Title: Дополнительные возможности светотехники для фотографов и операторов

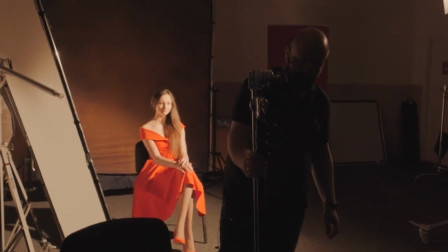То есть они лёгкие, но они при этом, так скажем,
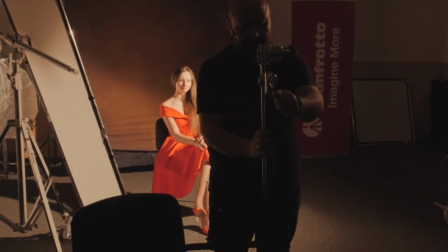для супертяжёлых нагрузок менее предпочтительны.
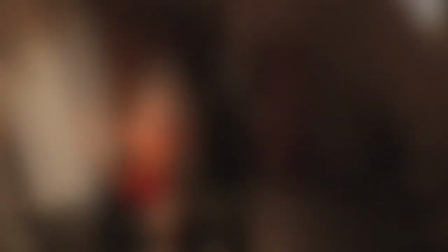Всё равно мы их в кино используем, и много кто любит, они красивые. Мы сейчас практическая история с рисуночком закончим,
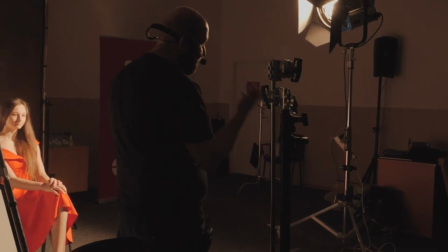выставим схему света, и потом я включу презентацию, покажу вам железок побольше,
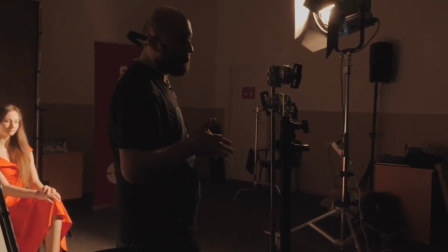чуть-чуть диапазон, который на киносъёмочной площадке мы используем, побольше рамы, потому что, конечно, мы не все сюда смогли принести,
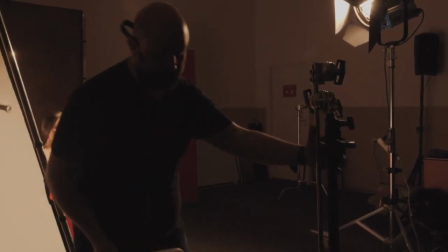но это будем вам показывать. Так, этот мы забираем.
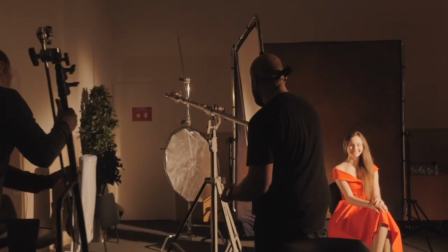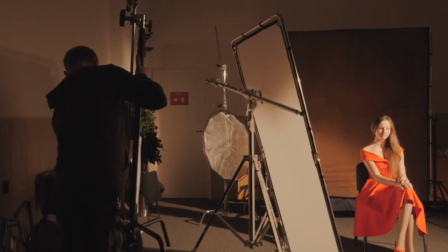Так, теперь, наверное, имеет смысл показать, можно сказать, большой экстеншен.
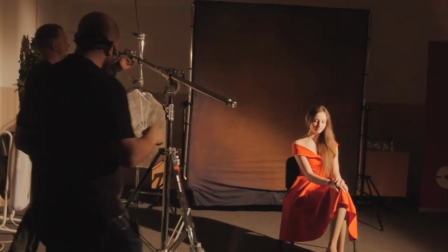Давайте мы покажем журавль, что у нас может. Журавль, в принципе, это тот же самый экстеншен, но только более мощный.
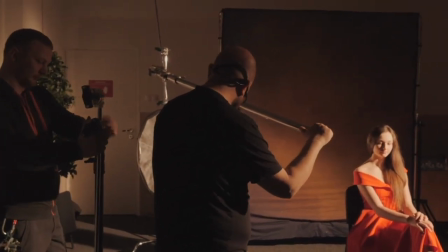Вот эта стойка состоит из двух компонентов.
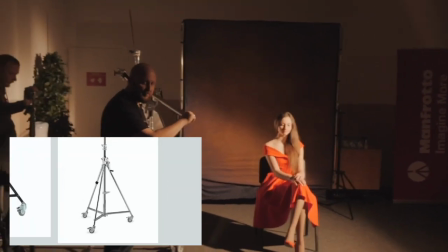Это хай-роллер, ноги так называемые, и, соответственно, бум.
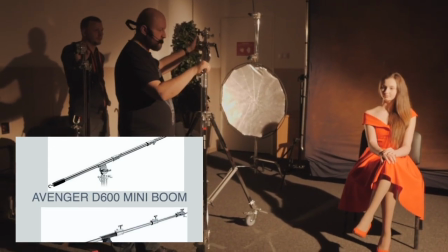Вот эти бумы есть поменьше, побольше. Это ближе всего к джуниор-буму.
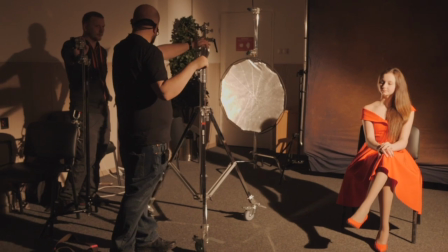Вот 2 кВт, все равно, несмотря на то, что у нас здесь нагрузки нет, мы на него не будем ставить.
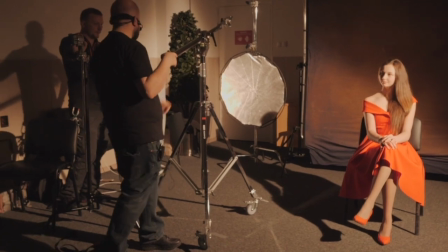Не будем рисковать. Чего мы можем на него повесить? Давай флажочек повесим, да.
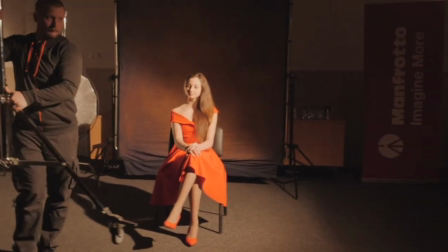У меня есть идея, давай повесим, Кость, давай вот отсюда поставим, с этой стороны, и мы раму на него повесим, и сейчас будем текстиль туда использовать.
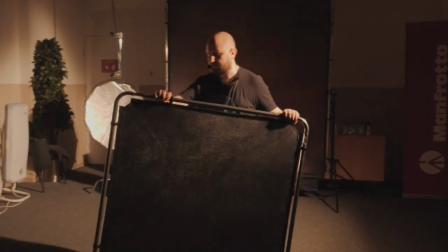Значит, вот эта модульная рама, которая собирается, это такой жесткий отражатель.
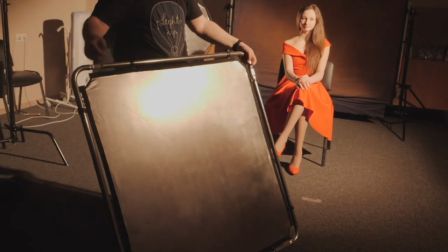Для чего жесткость нужна? Когда вы на природе работаете, на натуре работаете,
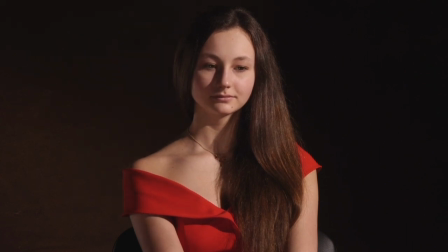Вам нужно обязательно обеспечить крепость этой рамы, чтобы ветром это не колыхало.
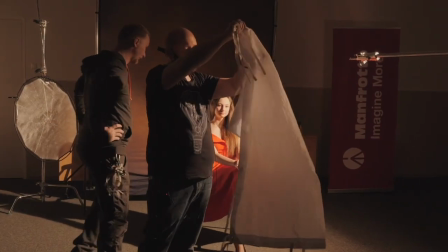Смотрите, вот этот текстиль называется soft diffusion.
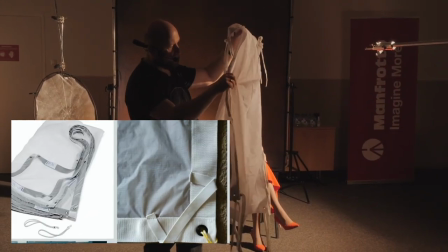И это мой любимый рассеиватель, потому что у него такая структура, клеточка.
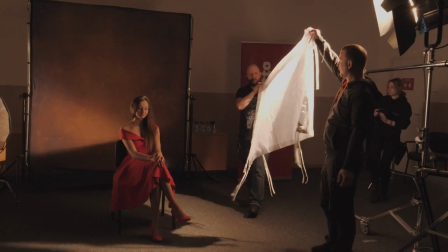Смотрите, я сейчас на руках буду его показывать, как он работает. Вот мы близко к прибору поставили, мягкий свет стал.
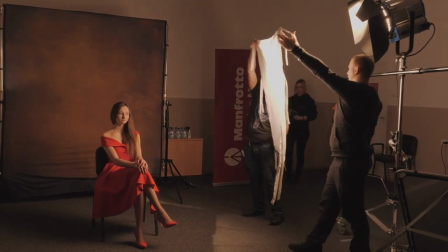А смотрите, насколько он сейчас еще красивше будет, если мы понесем, понесем, понесем.
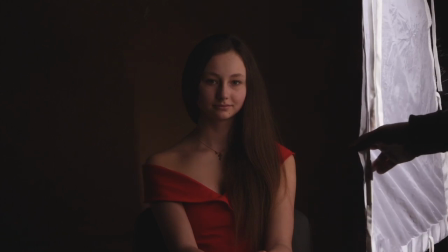Видите, какой красивый? Вот.
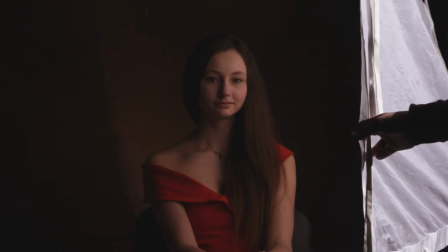И чем толще текстиль, тем он будет мягче работать, если вы ближе располагаете.
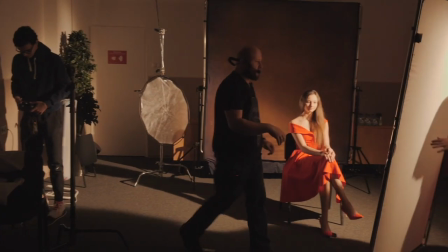Давайте мы сравним. Вот это хороший пример будет. Это тоже плотный текстиль, шелк просветной.
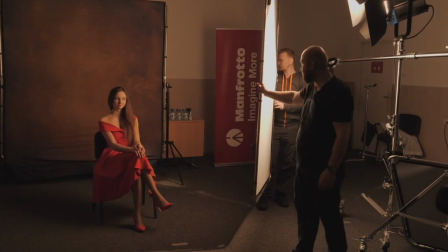Но согласитесь, что тот мягче работает, да? Текстиль гораздо. вот это за счет структуры то есть даже несмотря на то что это
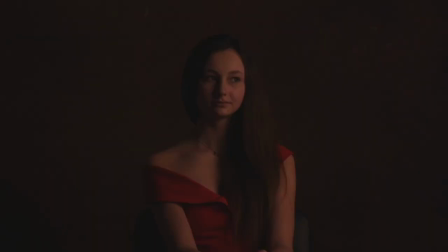сейчас еще у нас больше света съедает и несмотря на то что он более плотный
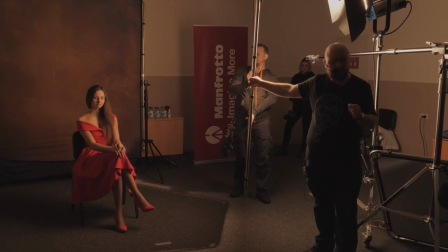но тот текстиль он работает в у него рассеивание
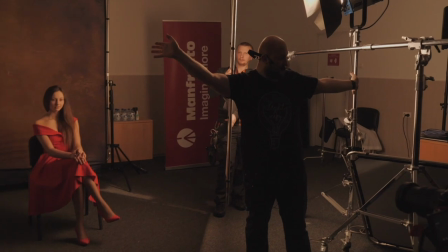вот такое то есть во все стороны прям сильно сильно вот за счет вот этой вот
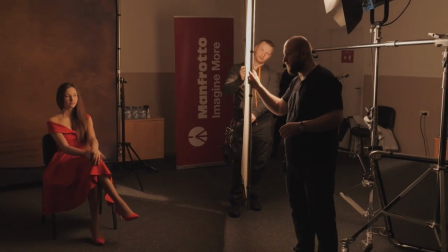сеточки поэтому давайте на красивый женский портрет
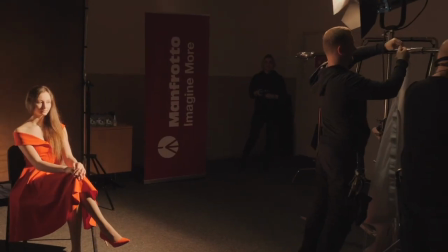мы сделаем все-таки soft diffusion хочу сказать что есть много других
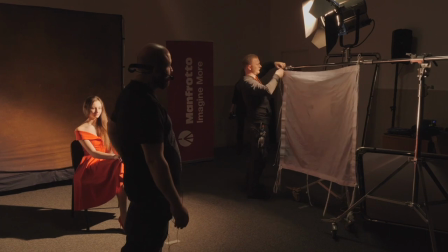производителей гриппа, в том числе и китайские, и тайваньские,
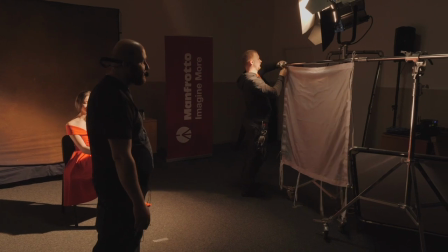но вот Манфрота и Эманджер, конечно, они качество держат и очень страшно,
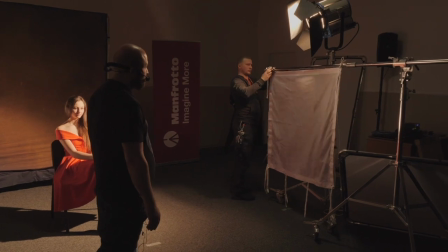если, не дай бог, что-то где-то открутится и на кого-то упадет.
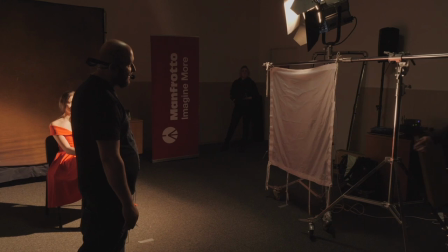Это такие железки, на которых всегда стоит что-то над актерами, что-то висит в кадре такое тяжелое.
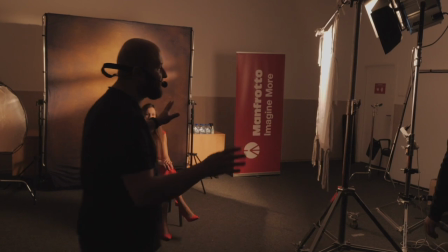Давайте дальше идти по рисунку.